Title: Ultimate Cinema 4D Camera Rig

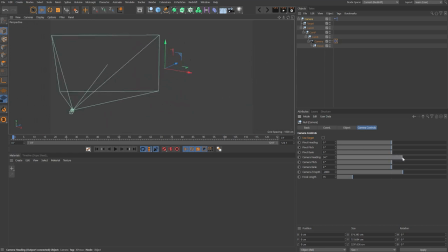Now uncheck use target and adjust the sliders to make sure it's working. Now I'm going to undo that, copy the camera rig, jump into a new scene.
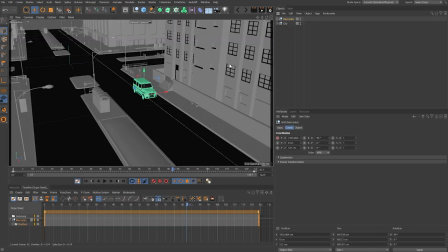In this scene, we have this vehicle which has got basically a linear path along this straight road. I want to look at a couple of shots that we could create using this rig just to explore the versatility of the setup. First of all, I'm going to paste the camera rig in and drop it into the Mercedes group and zero that out.
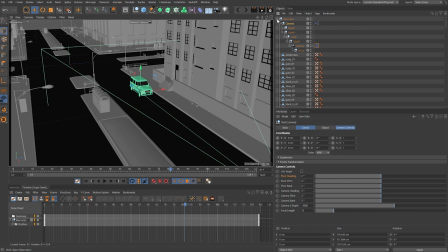So basically the camera pivot point is in the same position as the main null for our Mercedes. Bring the pitch so the camera is a little bit higher and adjust the Z depth so it's closer.
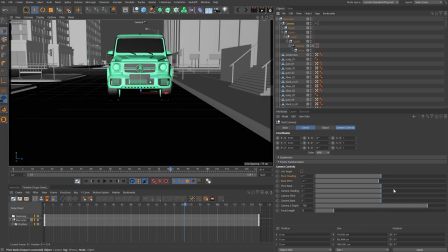Switch over to the camera view itself. Now we can use the heading to rotate around and possibly grab the axes,
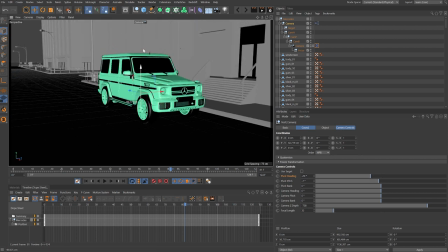pull that up so that the whole group is a little bit higher within the vehicle.
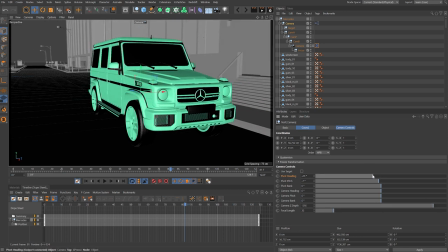Next, I'm just going to make a few small adjustments just to reframe this. But of course, as you know from the previous shot, it's pretty easy to come back and adjust.
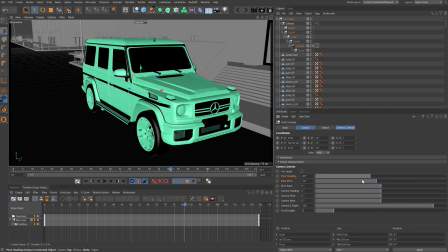So I'm more or less happy with this. I want to start at the front of the vehicle, and as we drive along, rotate around so then we follow it towards the end.
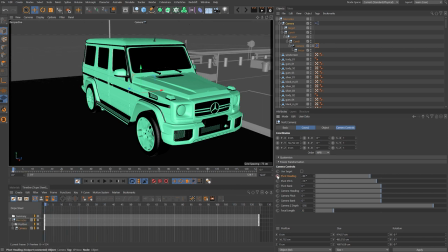So rewind to the beginning. Let's add a key for the pivot heading and the camera Z depth. I'm also going to change the focal length so it's just a little bit wider, 28 mil.
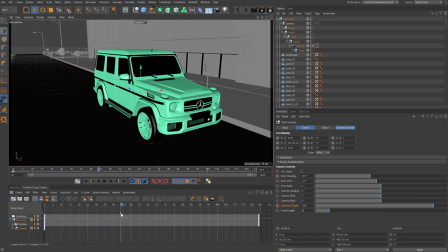Now, as we scrub through, you can see it's pretty boring at the moment because obviously it's perfectly static with the movement of the car.
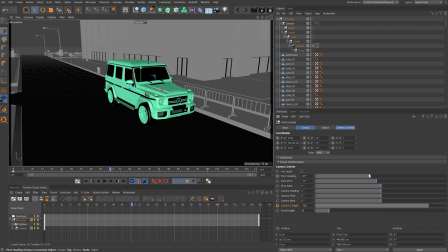But at this point, I'm going to pull out a little bit more and just rotate around so that we can see the side of the vehicle a little more.
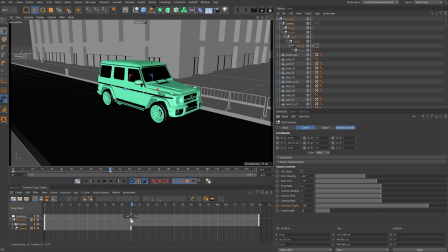Add some more keys for those. And then let's scrub through. So we're about two thirds of the way through.
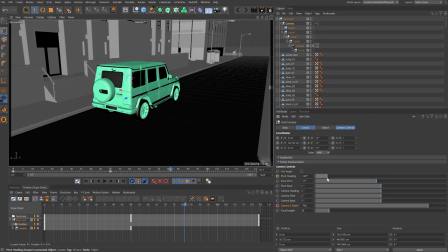At this point, I want to be almost behind the vehicle. I'm going to rotate around to add another key and start to pull back a little bit more.
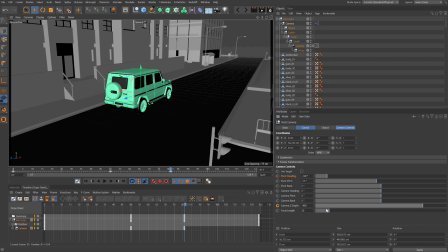Let's add one more key now, and then let's scrub all the way through to the end,
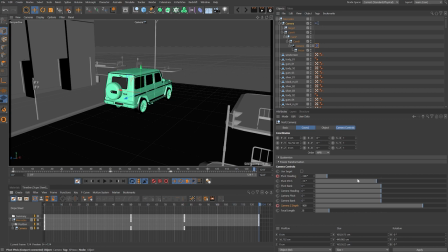at which point I want to be fully behind the vehicle and quite a long way back.
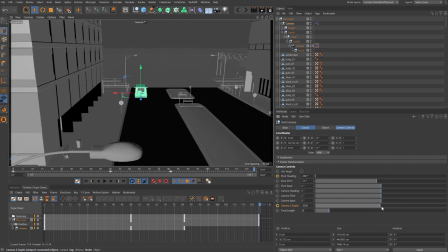Okay, so don't want to see that street light. Okay, let's add keys for those, and notice that I'm not adjusting any of the F-curves.
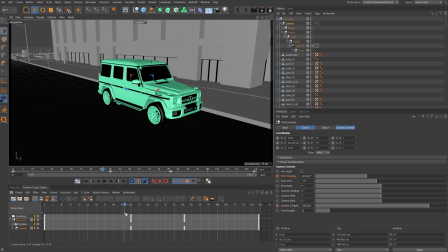I'm just leaving these on the default settings. We're really just blocking out this kind of camera move like a previs for a project,
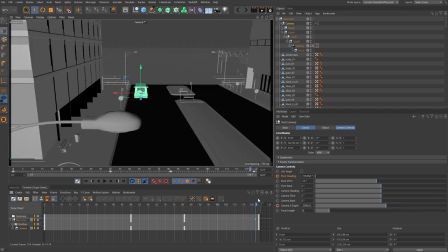but it does give you a good insight of how we can use this setup. I'd like to use the target for this,
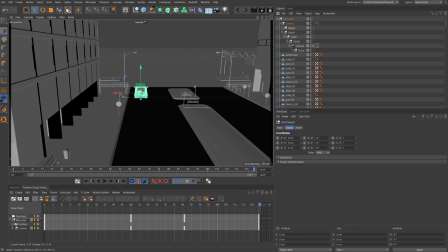so I'm going to select the target null and just reset the position of that so it's back at the same position as the root.
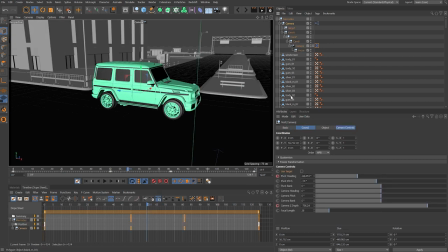If we come through to the middle here, one of the problems is that you can see the vehicle itself is in the dead center.
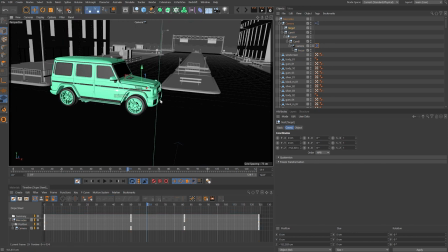I'm going to enable target, and now if we grab that and move it, you can see that we can move that backwards and forwards and adjust the position of our subject within the frame,
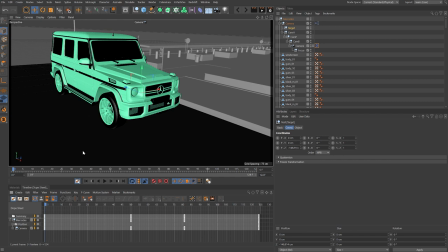which is going to make it a bit more interesting. It feels very sterile when that subject is in the very dead center of the shot.
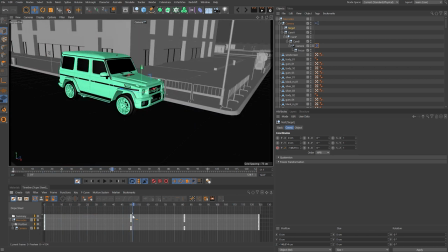I positioned the target near the front of the vehicle and added a key on the position Z. Now if we move towards the center of the sequence,
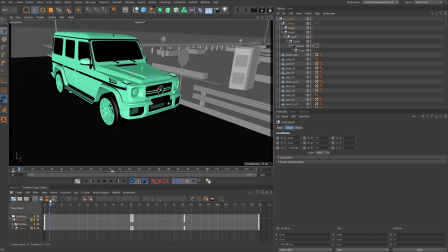let's pull that target back a bit and add another key. Now you can see that as we scrub through, the vehicle starts on the left and heads towards the center of frame.
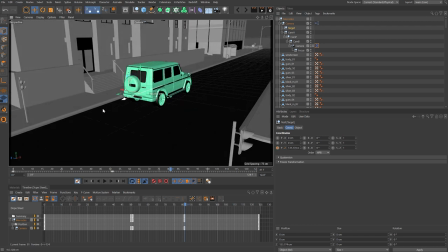And as we come past that intersection, we can pull that target back and add another key, which will push the vehicle over towards the right of the frame.
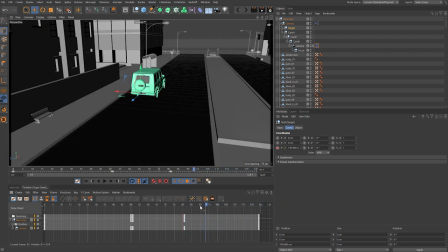So it feels as if it's traveling across the shot rather than sitting in the middle throughout the whole sequence.
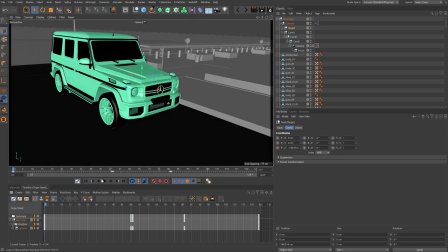It's a subtle difference,
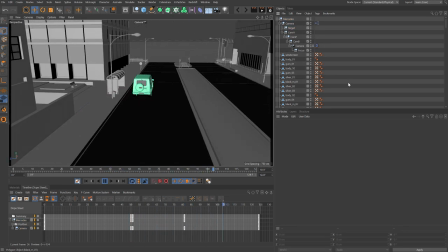but these kind of differences will take your camera moves from feeling mechanical and automatic to feeling a little bit more human and organic.
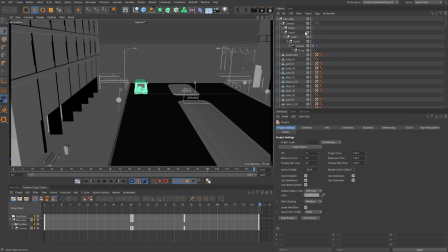The next shot that I want to do is in the same scene, but rather than being inside the car, let's delete this rig from inside the car.
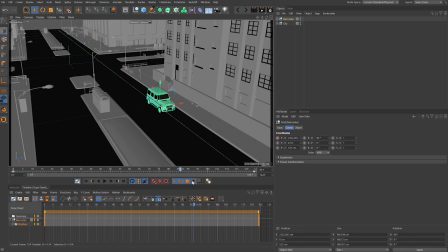I'm going to paste in the original camera rig and place it on the pavement so we can set up a shot of the vehicle driving by. First of all, I'm going to rotate it 180 degrees and then I'm going to pull it over so it's sitting in the middle of this island on this side road.
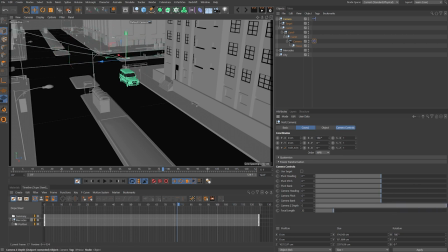Next thing I want to do is I want to position the camera so instead of being in negative values on the Z depth, it's positive.
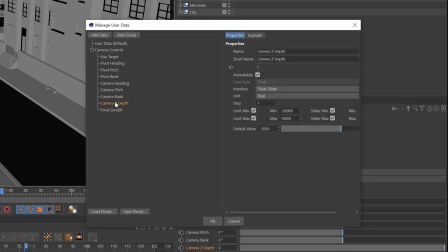So it sits in front of the pivot point. To do this, we need to open up our user data and adjust the maximum slider value.
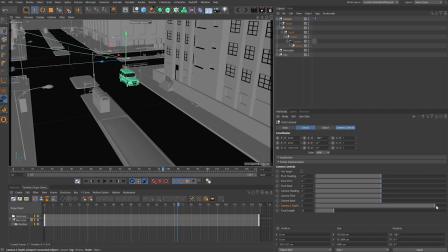We could type that in manually, but it's just going to be easier if we can do it on the slider. So now you can see I can push it forward in front of the pivot point. I'm going to set the camera Z depth to be 200 and also adjust the focal length so it's a bit of a wider lens. Let's use 28mm.
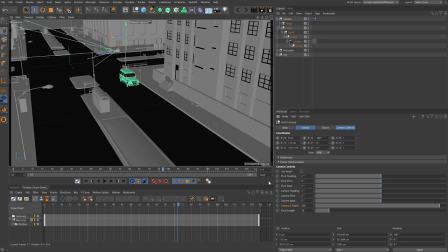The other thing I'm going to do is raise the whole rig up by changing the Y position, and I'm going to set that to be 170 centimeters. So it's kind of more or less the height of someone's eyeballs. I've also enabled the target option and then dragged the target null and made it a child of the Mercedes group.
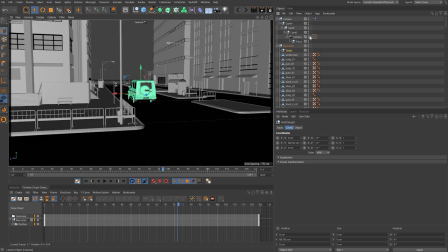We can now position that, switch back to our camera view, and of course the camera is now pointing directly at that vehicle.
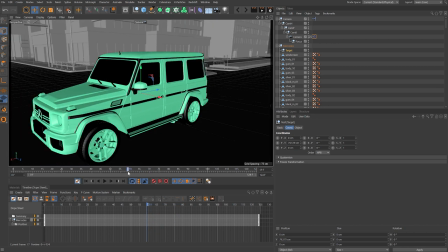As we scrub through, we see we get the same problem that we had before, that the vehicle is pretty much dead center.
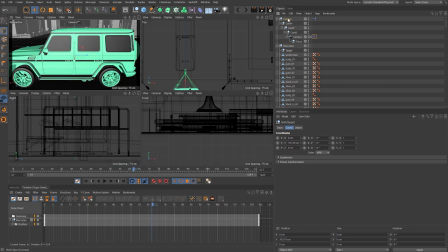As it passes by, it's much too close to the camera,
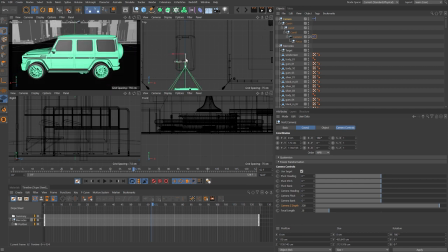so I'm going to switch to my top view here and just pull the whole rig back a little bit so that we have framed that vehicle a bit nicer.
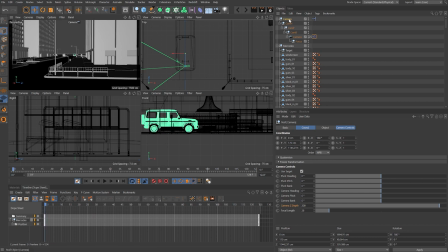Rewinding to the beginning of the sequence, I'm going to not only adjust the camera heading using the target, but I'm also going to adjust the pivot heading. So it's almost like the whole rig swivels around slightly, which will create a small amount of parallax.
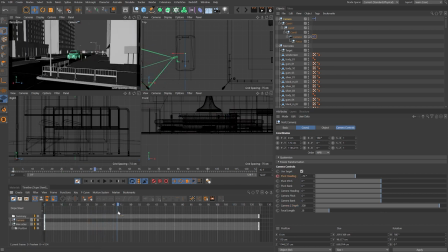You probably won't notice it too much, but it will make the shot feel a little bit more organic, almost as if someone's holding the camera as they swivel their body as well as the camera itself.
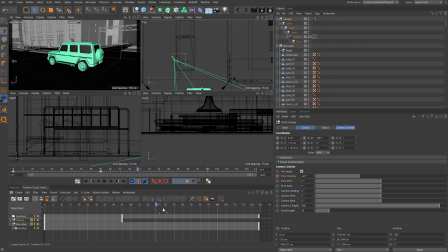As we scrub through, I'm going to adjust this pivot heading so that we pivot around as the vehicle goes past. And then towards the end, I'm just going to add a few more degrees on there just so we keep that movement going.
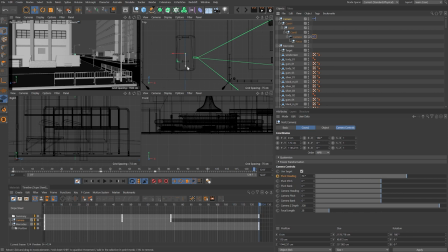Okay, I'm just going to adjust the camera to move it forward a little bit as well.
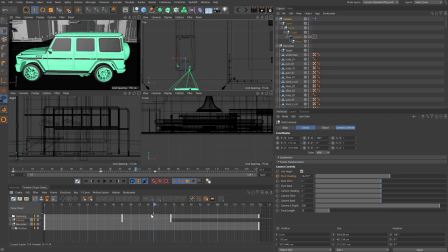And you can see as I scrub through in the top view that we get this big swivel occurring. Maybe we make the camera a little bit wider. And there we go, and you can see that's feeling pretty good.
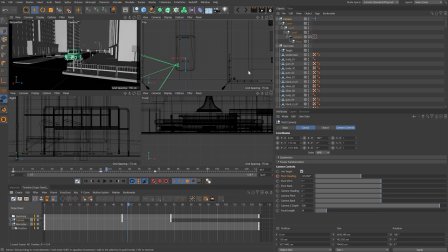Now we've got that basic move blocked out, we can adjust our target. So I'm going to do that in the top view, and I'm going to just pull that target so it's quite a way in front of the vehicle,
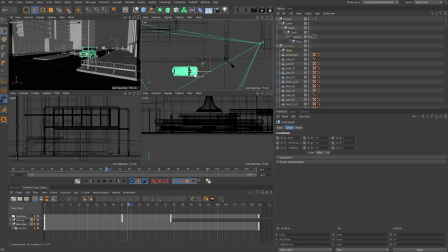which is going to push that vehicle towards the right of the frame. Let's add a key for position Z, and I might just bring those keys back in time a little bit. And then scrub through, and you can see that now the vehicle is well over to the right of the frame. But let's just keep going, and as it passes us,
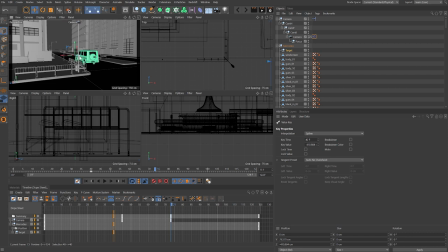we can adjust the position of that target once again and pull it so it's actually behind the vehicle this time, and once again add a key for the position Z. And now you can see,
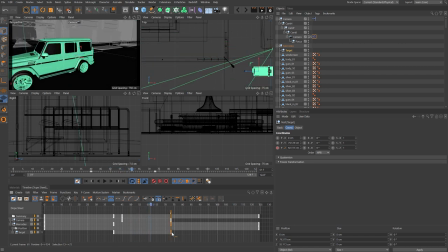okay, so we've been a bit drastic there. I'm just going to pull that key across,
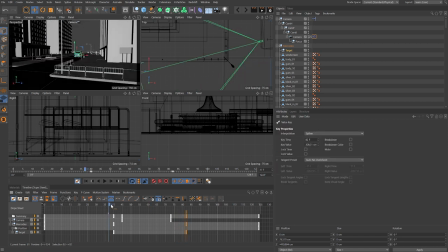okay, and now
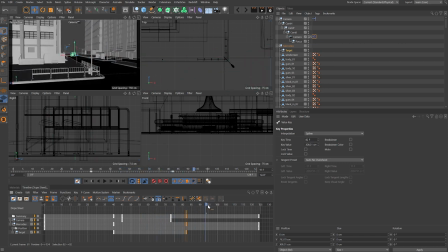you can see the vehicle isn't quite dead center and it sort of crosses through the frame as it did in the previous example.
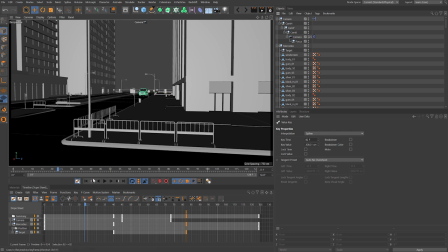So the combination of that swivel and the target adjustment just makes the whole shot feel a bit more natural and less automated.
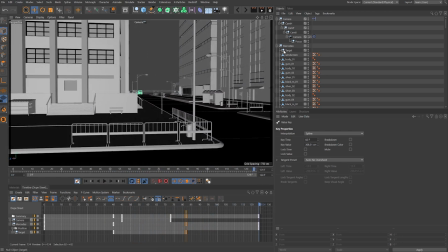Final thing I want to do in blocking out this shot is also adjust the actual position of the camera pivot itself, and we can adjust the position X as if it was on a dolly as we go through that shot.
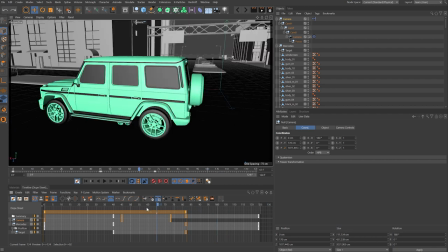So if we just come right way back to the beginning actually to frame zero.
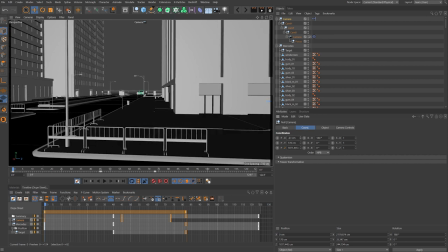And let's just push the camera a bit towards those barriers, say minus 200.
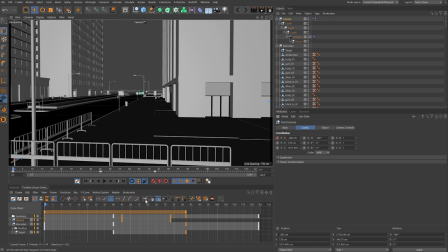I'm going to add a key for the position X. Now let's jump to the end and let's just set that to be 200.
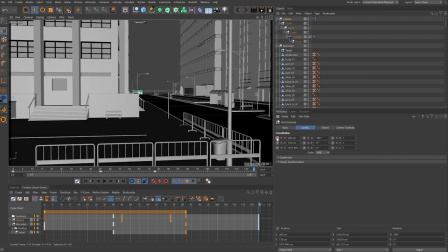So now we're closer to the barriers on the opposite side. That small adjustment is just going to give us a small amount of movement there.
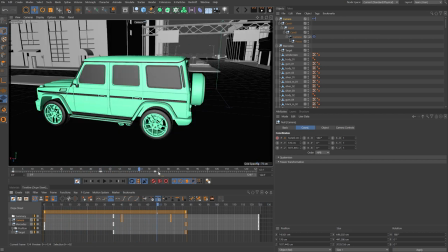And you can see the vehicle passes by and then we just keep on moving forward.
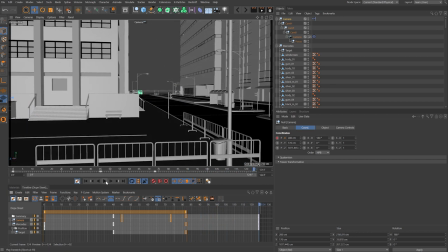So it just adds another layer of interest to the shot. And of course, we're blocking this out.
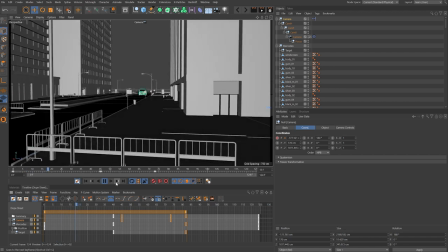We could spend a lot more time, but hopefully that gives you some ideas of how you could use this rig for these kind of shots.
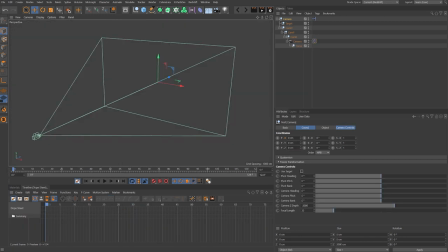The next thing we're going to do is come back to our rig and we're going to make one more change to it. Because at the moment we've got this switch that switches between our target and our camera heading, pitch and bank. But really the target tag itself only controls the heading and the pitch.